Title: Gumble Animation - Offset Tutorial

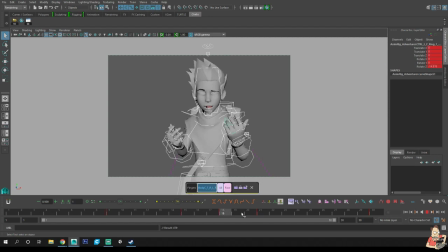[4:10]
And that's how I animate. I don't animate going like this. Like this. If you were an auto tangent, sorry, I should explain that. If you're an auto tangent, I don't animate like this because you get a false sense of time and that's what you don't want.
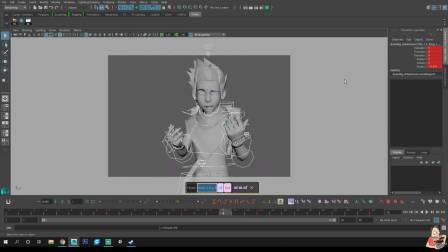[4:28]
Right now you want to focus on the poses. The poses are what matter and you want to treat every single pose as a drawing. So first place you start is the COG. We're focusing on arms and offset, but the COG is what drives the entire body.
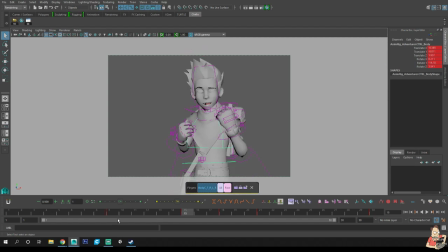[4:43]
So that needs to have the best arc of them all. Now, right in the beginning, he goes up, which means he's gonna go down first. So when he comes up, there's gonna be a little bit of a hang time at the end.
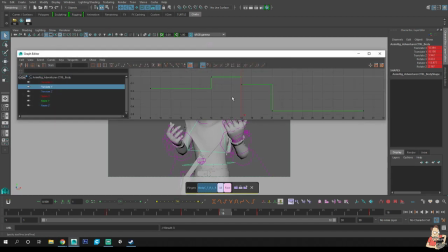[4:54]
So if we go into the graph editor, you'll see what I mean. There's a little bit of a hang time. So we hit A, it's almost like the bouncing ball, right? Oh, there's a little bit of hang time and it comes right back down at the end.
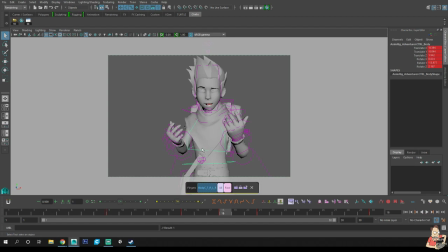[5:05]
I wish you could see on camera what I just did. It would have made you laugh. Now I'm going to add a little bit more of a breakdown to the chest. So he comes up, rotate that back a little bit. You know what?
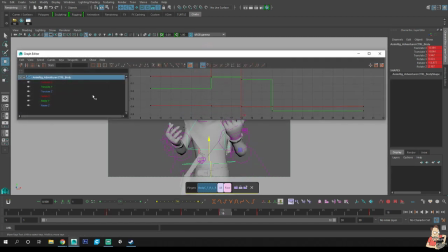[5:19]
I want a little bit more of translate X and Z on this. So we're gonna get him closer to the end. And I'm actually gonna bring his COG down just a little bit more. I don't like how in camera it doesn't look like it's moving. There we go. So we'll get just a little higher.
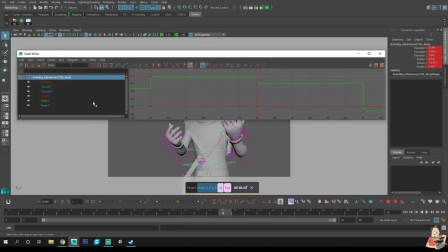[5:36]
There we go. And the rotates, I'm going to get just a little bit closer.
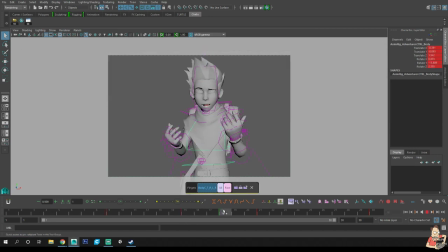[5:43]
There we go. Okay, so we've got that. Okay. Now I want to 50% that. Add a little breakdown there.
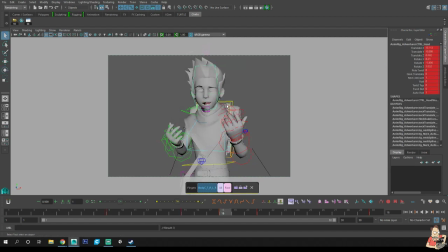[6:01]
Add a little breakdown on the head. And now I want to work on the arm. So the arm, again, because I'm using Tween Machine, and that's what everyone here has, I want this one to already partially land in the position.
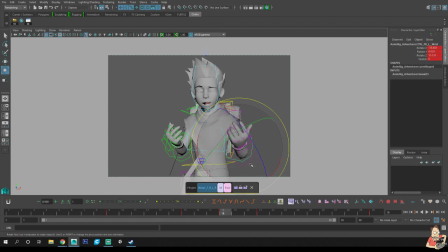[6:17]
I want this one to drag or get there a little bit sooner, and I want that part to drag up. The fingers on the his left hand, I want to keep in that pose. So now we've got that.
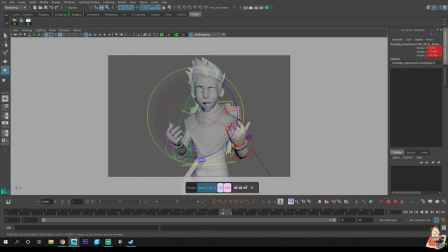[6:31]
Now on this arm, what I want to do is I want to have this arm still up a little bit higher. I want to have this up a little bit higher. I want that to be up a little bit higher. And I want those fingers to also be in the crunch still. So when I flip in between, you can see a natural offset.
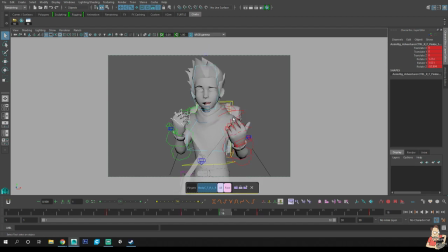[6:50]
So now this one comes up first. It starts to go down first. This one's coming last. And they both land at the same time because I haven't done my cushion yet. Don't mind the goofy face on them. And I'm not turning textures on because it looks terrible. Ha ha! He's scary.
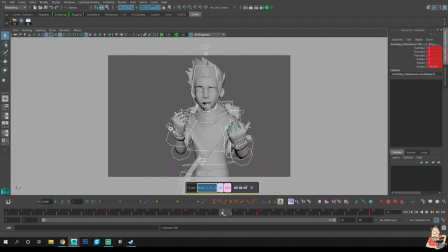[7:05]
So we're staying in shaded. Anyway, so I've got that right there. Now what I want to do is go back to this spot and I want to add my next breakdown. So again, Tween Machine, 50-50 it. So if this arm on
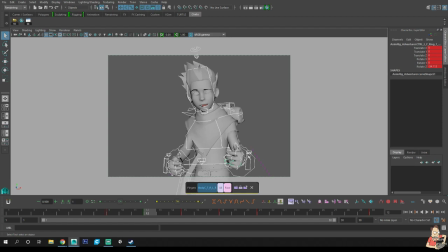[7:22]
his screen right side, if that arm is coming up first, then that means I need to not use Tween Machine at 50%. I need to get a little bit sooner. And I want to add a little bit more to his shoulder. I want to bring that up a little bit higher, and I want to add some more drag to his wrist.
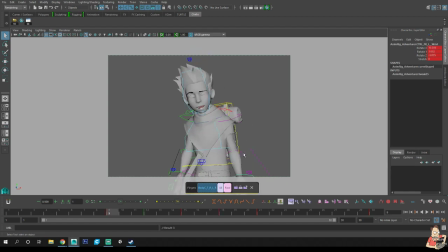[7:41]
So let's follow that arc. There, we've got a nice arc on there too, coming up and around. But now that I'm here, I want to go through and make sure that my shoulder has some good
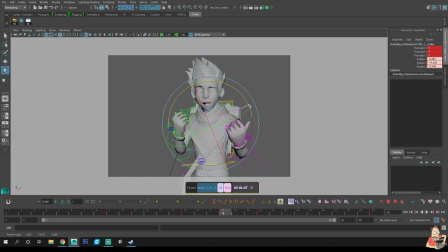[7:56]
overshoots to it. So here I want to keep that coming down, and there it'll come back up. So it's almost like it bounces. There we go. Okay. Now for the other arm. So the other arm comes up a little bit last.
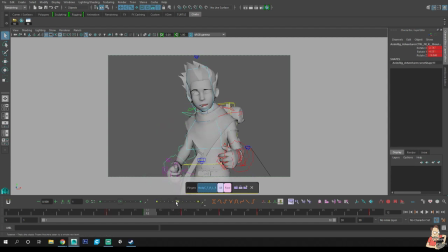[8:11]
So what we can do is actually keep it behind, add a little bit more of a drag to it.